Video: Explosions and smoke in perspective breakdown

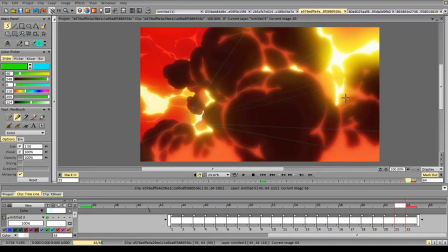37:27 And if you can nail this twist and rotation, nail this slowdown, it will look very satisfying.
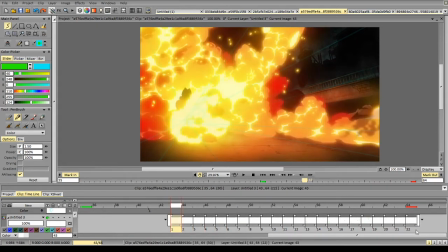37:36 And again, this part is going closer to the camera because the sizes of the shapes increase
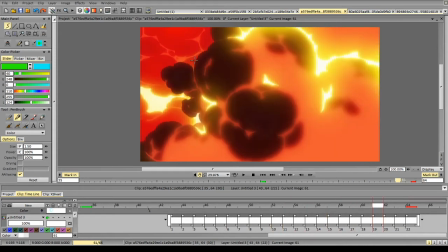37:49 and again still keeping this twisting and turning motion.
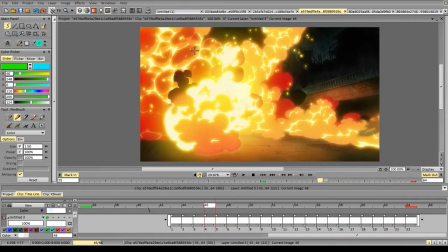37:56 So it
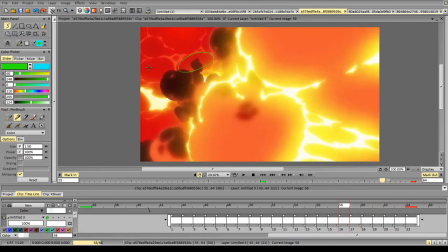38:01 twists and go closer to the camera, and these parts go even closer to the camera faster.
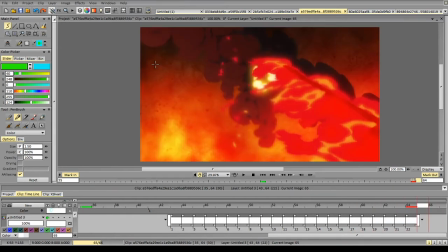38:09 Oh, Takashi Hashimoto, yeah. Damn, Takashi is very good.
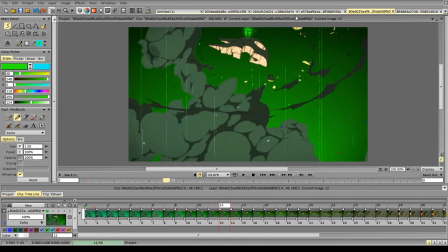38:15 Like top tier level good. Okay, let's continue to this cut.
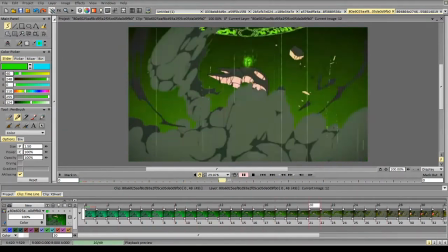38:28 This cut from Takashi Hashimoto that you sent is quite good, but it doesn't use very much of perspective stuff going on,
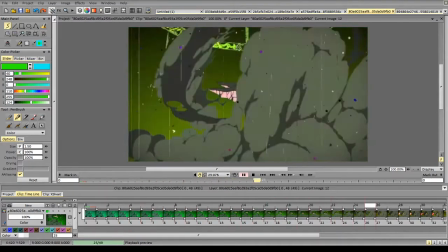38:36 so it's very basic in terms of motion, and it's probably like 2 keyframes because there is no motion in smoke.
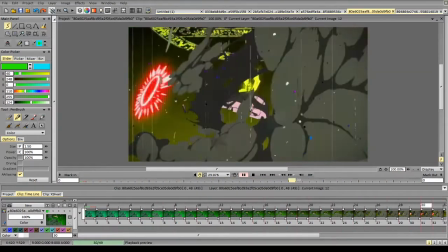38:44 It just moves to the side. There is no inside motion of the smoke.
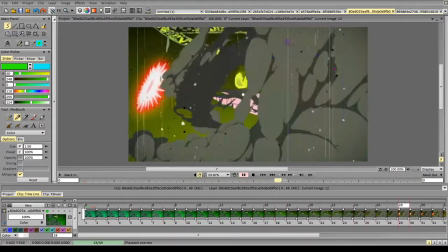38:51 So it sells the motion
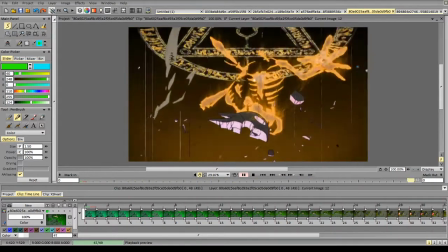38:55 or the shot mostly by having like interesting background layout
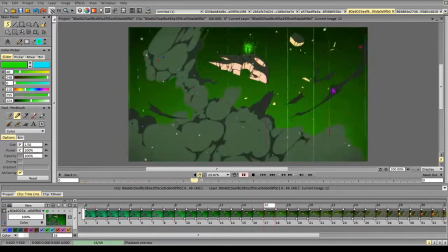39:02 and more or less interesting timing. In terms of actual smoke animation, it's very basic.
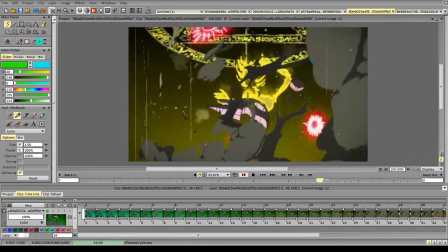39:10 It has very nice build-up though, and CG layering is quite good and compositing is too.
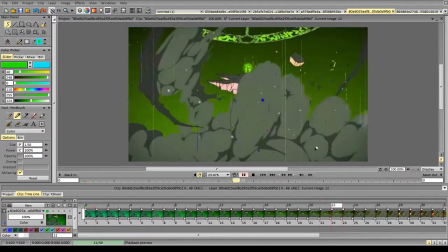39:21 But it's very basic in terms of actual explosion animation.
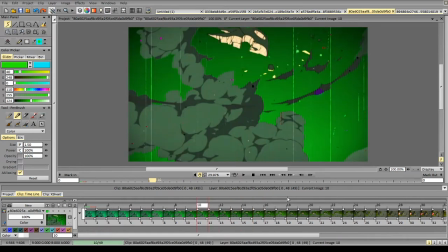39:26 So you can get away with many scenes if you
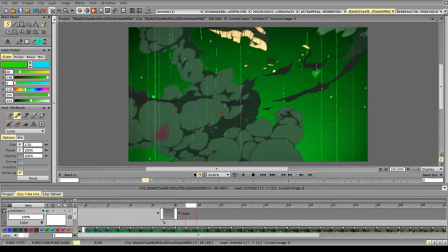39:33 stage it interestingly, and if you have like a very good build-up, because good build-up is more than half of what it takes to make an interesting explosion in sometimes, especially with stylized ones.
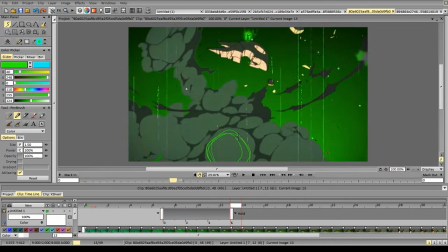39:51 So again, getting closer to the camera because the size of the object
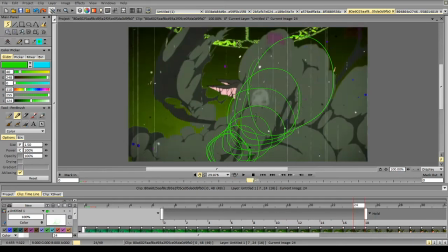39:57 increases, and again it increases faster as it gets closer to the camera, and you can really see it here.
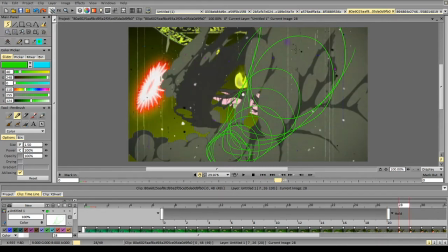40:04 So you can plan it out even with like simple shapes and circles. So you really see and feel the space like that.
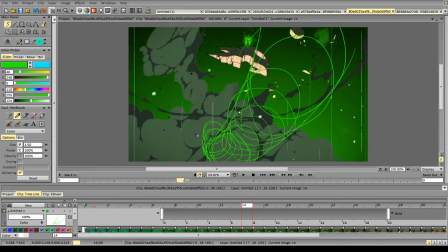40:13 So we can even continue this movement and do like full on perspective move for this shape.
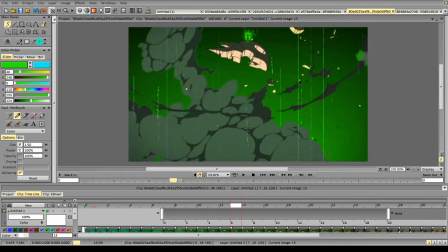40:31 But again, he doesn't just stop here,
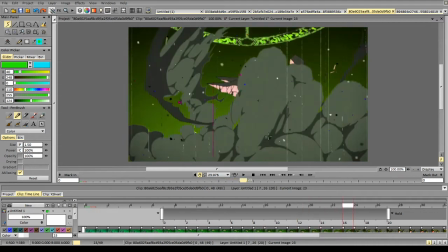40:35 he combines this motion and the overall rotation of the form,
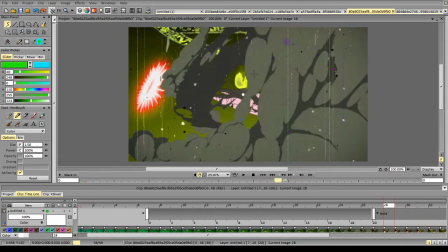40:42 so it stretches out and rotates towards the camera like this.
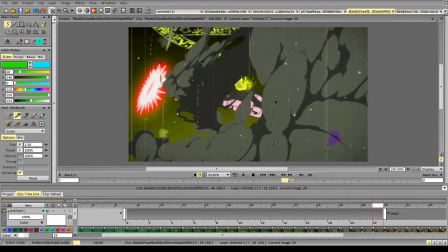40:51 Why do we know?
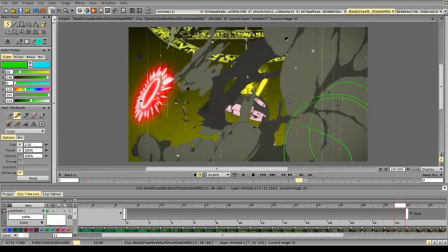40:54 Because this form slows down as it moves here, so it doesn't really change size that much here,
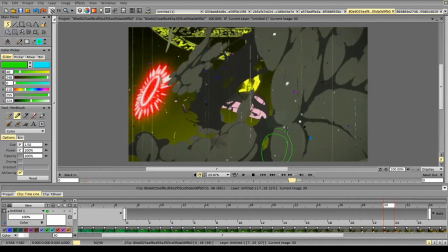41:02 but this form increases in size much faster.
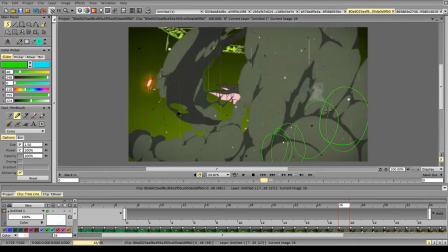41:08 So when you've got two forms with different speeds that moves towards the camera, this creates an illusion of rotation.
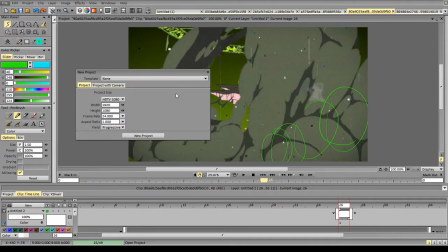41:20 Maybe we can try something out. Just with simple circles.
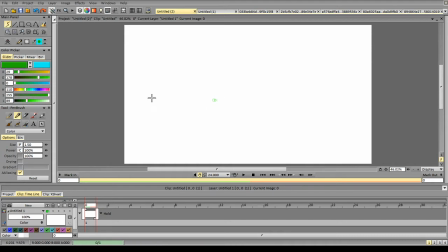41:29 Imagine like a background. Is everything clear?